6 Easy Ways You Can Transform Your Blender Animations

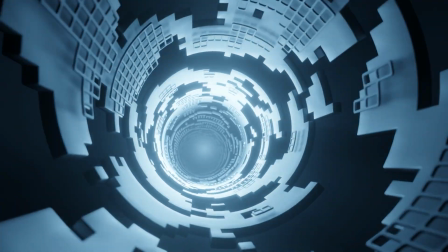[0:00]
How did I get my animation from looking like this to looking like this? A much better, more professional looking animation.
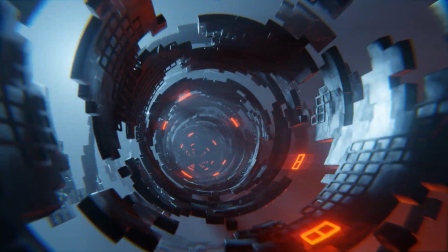[0:06]
That's what today's video is all about.
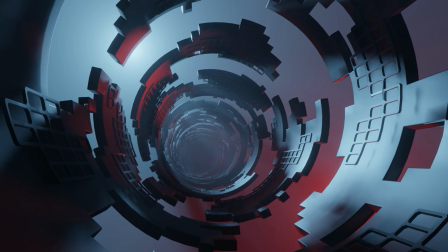[0:08]
Now when it comes to making your animations look professional, it's all about making very intentional decisions and really focusing on the small details that make all the difference.
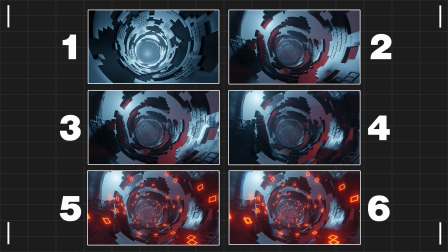[0:16]
So in this video, I'm going to show you the six steps that I took to making this animation look as good as it does. So we're going to get into that right after this quick shout out.
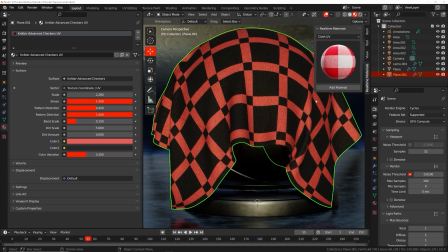[0:25]
Welcome to Real Time Materials, a collection of customizable procedural materials compatible with Eevee and Cycles.
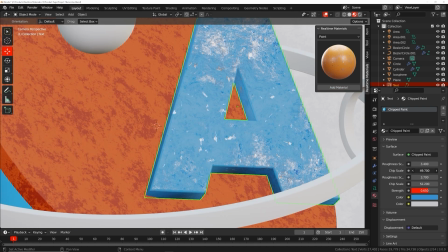[0:33]
With over six years of experience, I have created an add-on currently containing 240 materials across 14 surface categories.
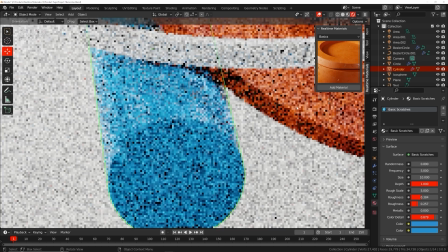[0:41]
This add-on will speed up your workflow, allowing you to stay creative while maximizing your artistic output.
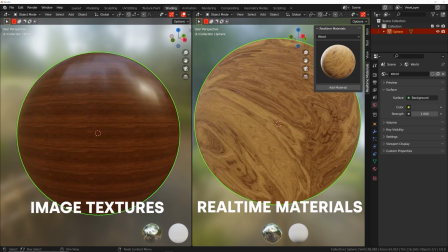[0:48]
You might be thinking, what about image textures? Image textures are easy to set up but don't give you any control.
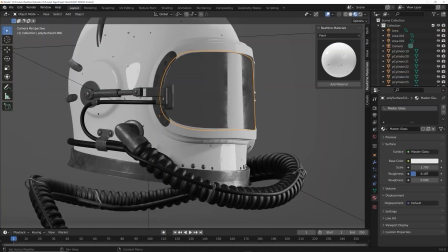[0:55]
Real-time materials are loaded with custom properties, giving you the freedom to change roughness, color, and all kinds of patterns.
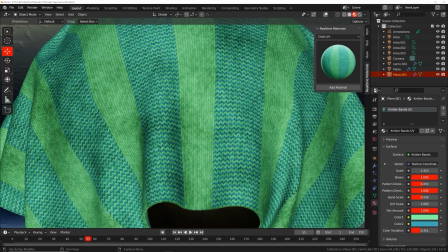[1:02]
You can change the shape of wood, the direction of cloth weave, and the size of scratches, among many other parameters.
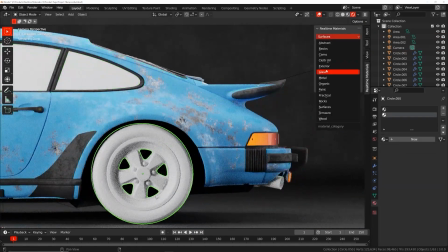[1:09]
Even if you already know how to make procedural materials, imagine the time you will save if you could apply those materials in one easy click. Now, this isn't a step-by-step tutorial on how to create this, but you can get that on Patreon right now, that's linked in the description.
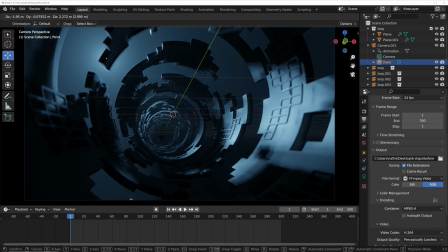[1:25]
So let's start with step one. The first thing I did was move the point light from inside of the tube to outside of the tube.
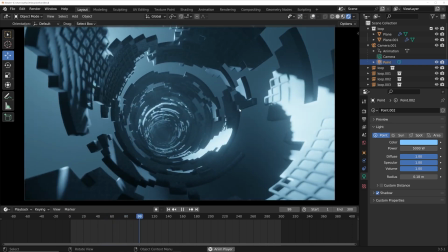[1:31]
This allowed these really interesting shadow and light effects, which create really interesting visual interest and really make it so much better with that one simple change.
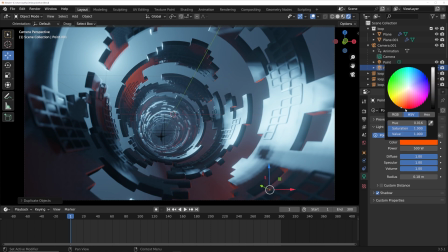[1:40]
I also added a darker red accent light just to create some color changes. Now, the next thing I did was create a really cool material.
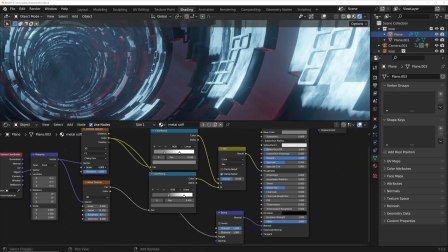[1:48]
Not only was the material meant to look cool, but also the roughness allowed the light to kind of play with it and create different effects and create texture and depth.
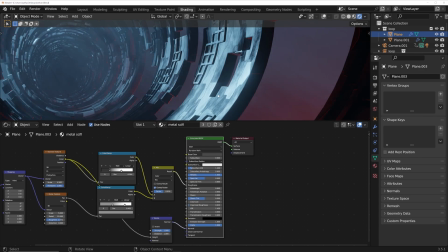[1:56]
This goes back to those really small, subtle changes that make all the difference and really make details look nice. Now, I wanted to create a larger sense of space, that this was a big environment, a big scene.
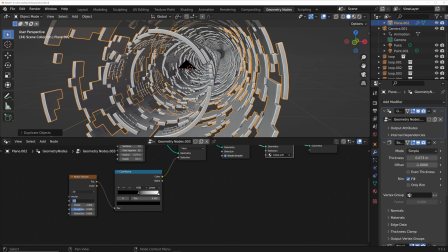[2:06]
So I took the main structure in Geometry Nodes and I duplicated it and scaled it much farther out so that it creates a much bigger sense of space,
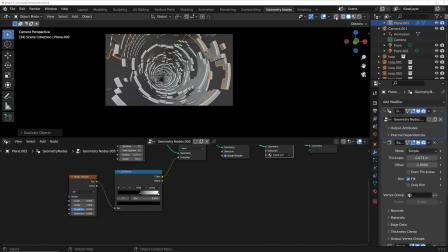[2:14]
but also kind of harnesses that parallax effect where it looks like the thing on the outside is moving slower than the thing on the inside.
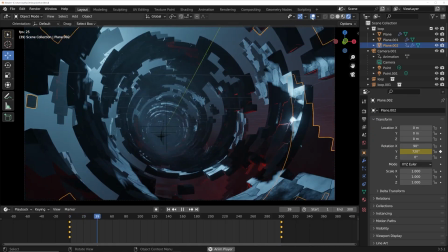[2:19]
It's a very cool effect. and I was able to rotate this object, giving me an excuse to find a way to add more motion to the scene.
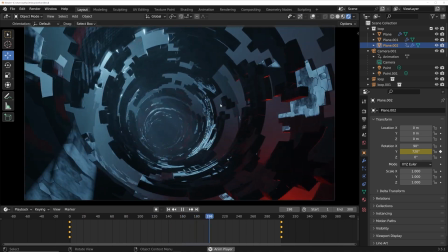[2:26]
So this allowed me to rotate it and add parallax, making the animation really more stimulating to the eye and just super cool.
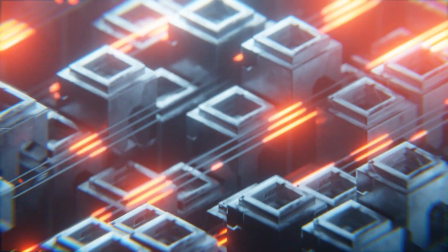[2:33]
Now, when it comes to sci-fi renders, I love glowing effects. I don't know if that's unique to me or just everyone loves doing that with sci-fi, but I wanted to find an excuse to do it here.
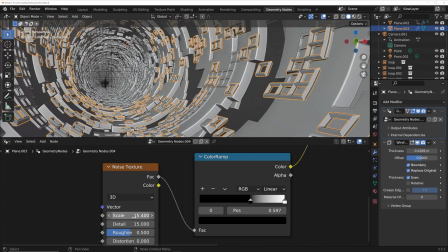[2:42]
So I was able to take the wireframe system that I already set up, I duplicated it,
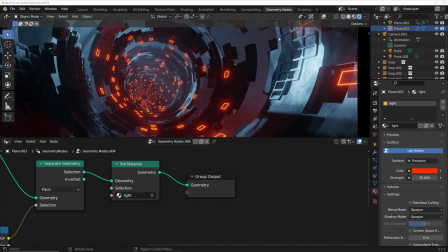[2:46]
then I changed some parameters and added an emissive material. that really creates this interesting highlight and keeps your eyes within the tube,
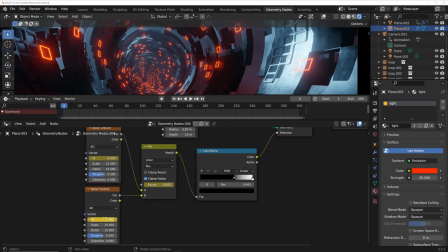[2:53]
even though there's other things going on outside of it, but that really keeps your eye in the spot that I wanted it to be, making the composition look really nice.
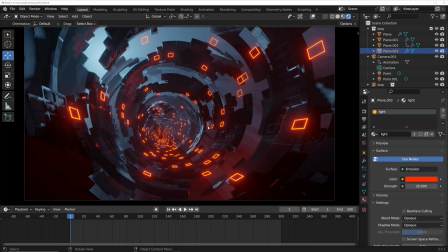[2:59]
And again, this gave me another opportunity to create some motion by making those emissive objects bounce around and dance around the scene,
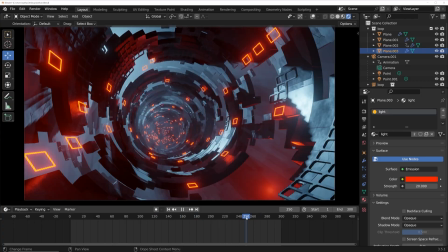[3:06]
again, keeping that looking really visually stimulating. Now, the animation is almost done. I did three subtle changes that I'm just kind of lumping into one group.
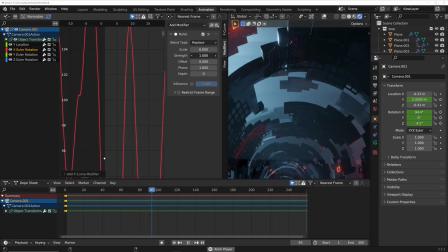[3:15]
First thing I did was add some camera shake. that really kind of gives it this kind of gritty, suspenseful kind of feel, I think.
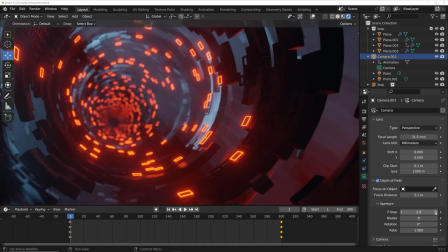[3:22]
Next thing I did was add some depth of field, really making it go toward more photorealistic, even though this isn't photorealistic at all.
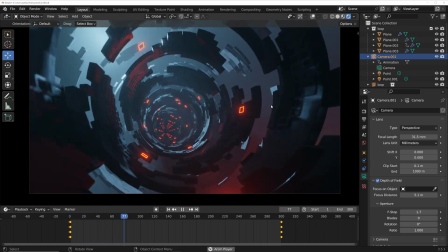[3:28]
It's just more of a sci-fi render. It really kind of hints toward that and makes it feel more believable.
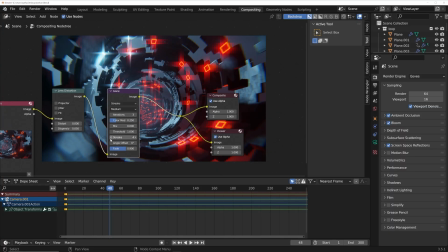[3:33]
And then the last thing I did was add some compositing effects with the glare, creating those kind of stretched out lens distortions with the RGB kind of chromatic aberration and the glare node. All of those combined make these really subtle changes that just make it feel so much better and so much more professional.
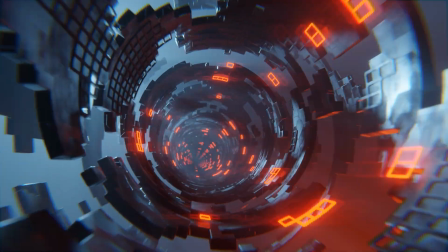[3:49]
And there you have it. Those are all the steps.
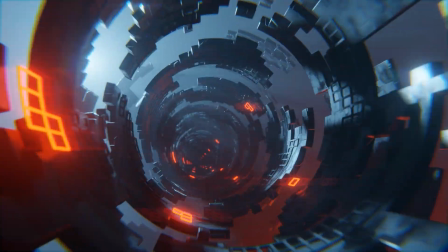[3:51]
That's what was going on in my mind as I was designing this scene, how I can take it from kind of beginner looking to professional and polished and finished. I think a lot of these things you can apply to your own animations as you're working. How can we create more subtlety in the material so that the light can play with it?